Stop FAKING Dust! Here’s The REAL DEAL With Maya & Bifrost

Alright, so your 3D models look too clean, too perfect. Guess what? Nobody is buying it. Your clients want realism and fake dust just screams amateur hour. But what if I told you there is a way to generate hyper-realistic dust with just a few clicks? No more guesswork, no more faking it. Enter Bifrost, Maya's secret weapon.
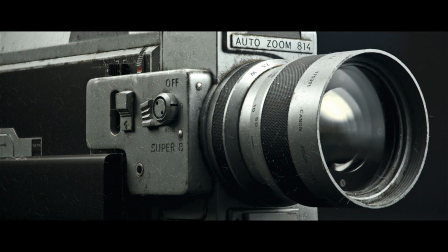In this video I'm gonna show you how to create dust so good it looks like you pull it straight out of reality, and I will break down why this technique will level up your 3D game. Welcome back to Primary VFX, I'm your host Scarf, and if you are tired of basic tutorials and want next level pro tricks, hit that like button, subscribe, and let's get dusty right now!
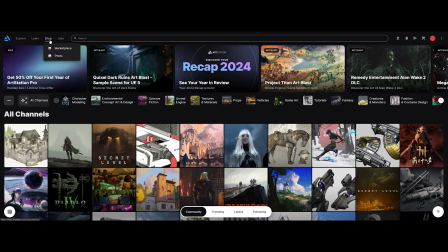Alright, let's kick things off. If we are going to create some jaw-dropping dust effects, we need a killer model to start with.
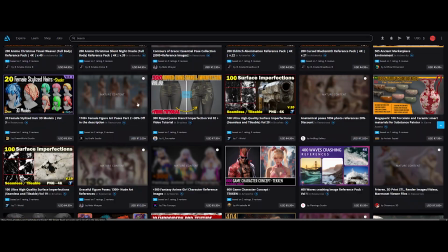And what's better than eating up ArtStation Marketplace? Seriously, it's a goldmine.
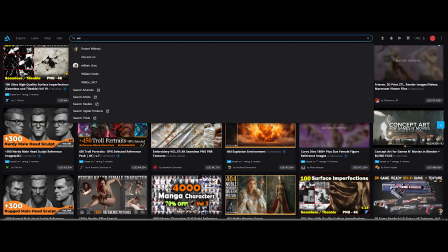So, I was hunting for something vintage, a real classic.
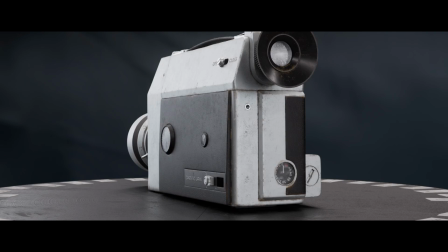And boom, I found this Canon Auto Zoom 814 by none other than William Fiorentini, a CG generalist at ILM.
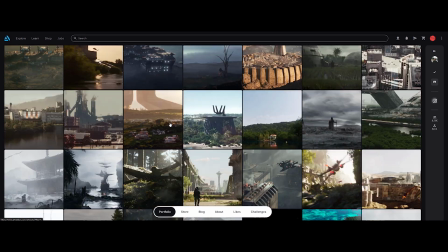If you haven't checked out his portfolio yet, do it. The guy's got insane skills, especially with environments.
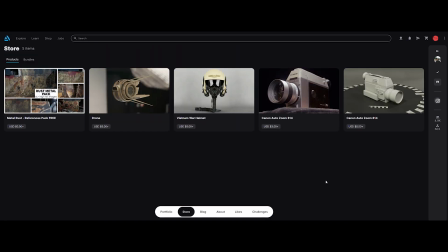Let's jump over to the store tab and take a closer look at this model. I mean, look at it.
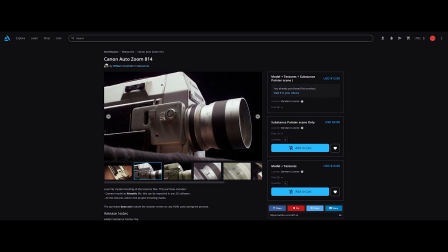This thing is beautiful. Every detail, every edge. It's practically screaming, put some dust on me. So yeah, I'm going with this one. Let's buy it, download it, and dive in.
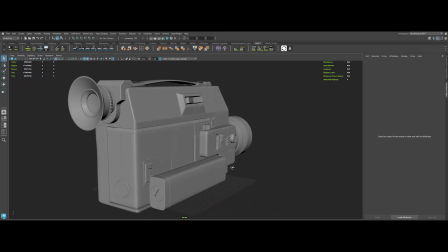Here we are in Maya. And damn, this model is clean. The details are insane.
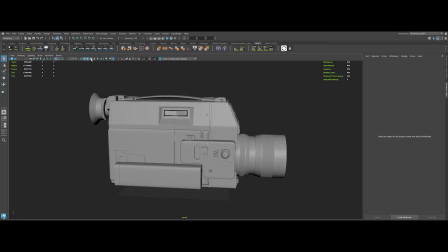Everything from the geometry to the tiny text. Plus, it's all quads, super clean topology, and production ready. Huge shout out to William for crafting this masterpiece. Now, let's crack open the UV editor for a quick check.
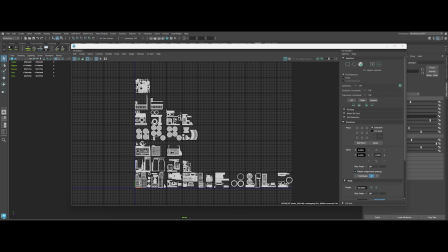Look at that. Everything is neat, split by materials, and perfectly laid out in UDIM. Each row is a different material type, which is a dream for texturing.
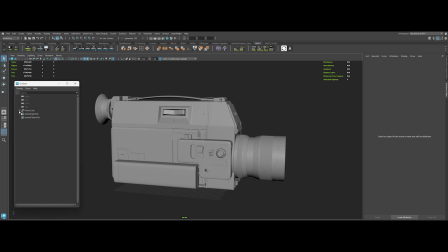And in the outliner, it's all organized and tidy. Trust me, this kind of structure saves your team a world of pain down the line. Clean assets like this, they're a lifesaver in production. Alright, the perfect model's ready.
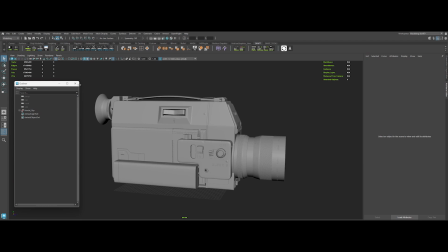Next we'll define the mood with killer lighting. And look dev, stay tuned, you're gonna love what's coming next.
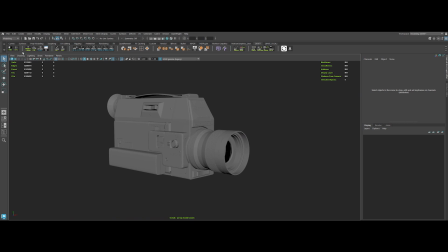Alright, let's dive into the look dev scene. First up, let's check out the camera setup.
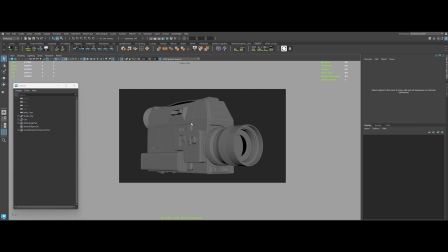I've gone with a low angle shot to really emphasize the boldness and presence of this vintage beauty.
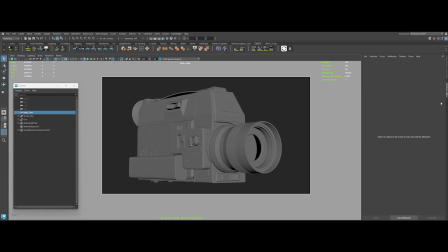And for that cinematic vibe, I've set the focal length to 80mm. Nice and tight, just the way we want it. Now onto the lighting setup.
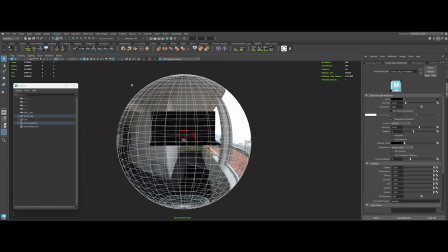It's a classic 3-point light rig, an HDRI for the base lighting, a right field light,
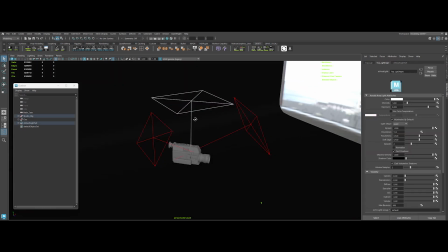a left key light, a top light for highlights, and of course we've got a backdrop to tie it all together.
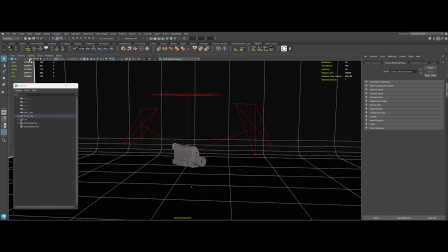Let's jump back to the camera, fire up the IPR, and see what we are working with.
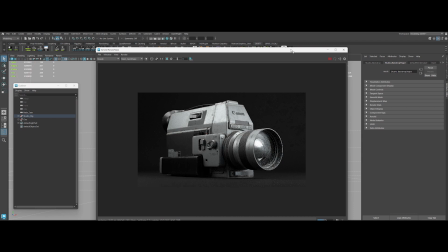I wanted a dramatic shot that screams vintage elegance while showing off the beauty of this model.
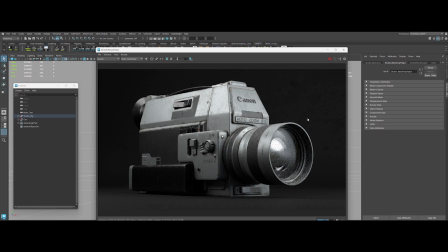Next up, we're getting our hands dirty, literally. Don't skip this.
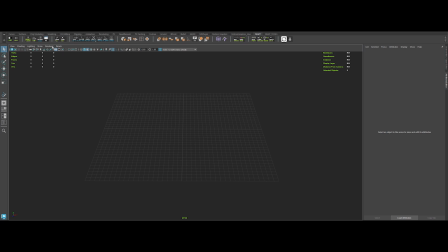Alright, time to get dirty, literally. Let's start modeling some realistic dust and grime.
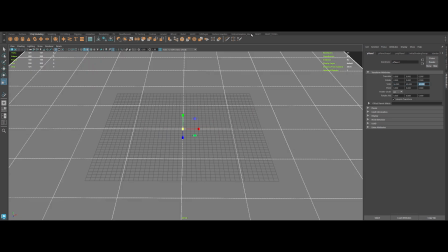First, create a plane, scale it up, freeze transforms, delete history, and center the pivot.
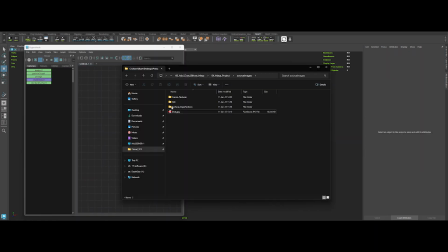Boom! Now, let's slap a material on it. Plug in a dust reference image, out color to color, and apply that material to the plane.
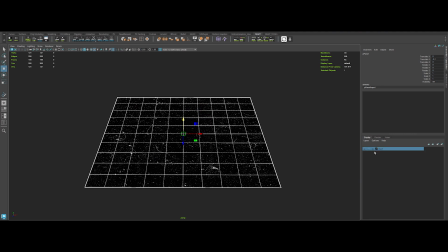Quick tip, create a display layer and toss the plane in there. This locks it down, so we can model on top without accidentally moving it.
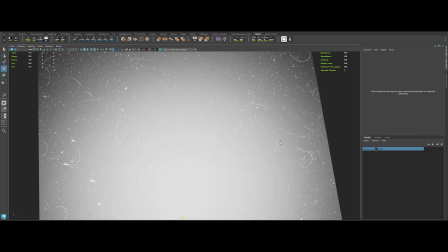Oh, and ditch the specular color in the shader. We don't want that glare messing with us.
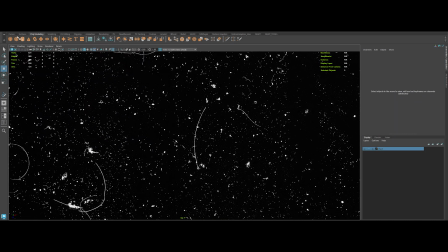Switch to the top view and let's sketch out some air fibers. Grab the pencil curve tool and draw a few loose curvy shapes. Quick and dirty. 1, 2, maybe 3 curves to start.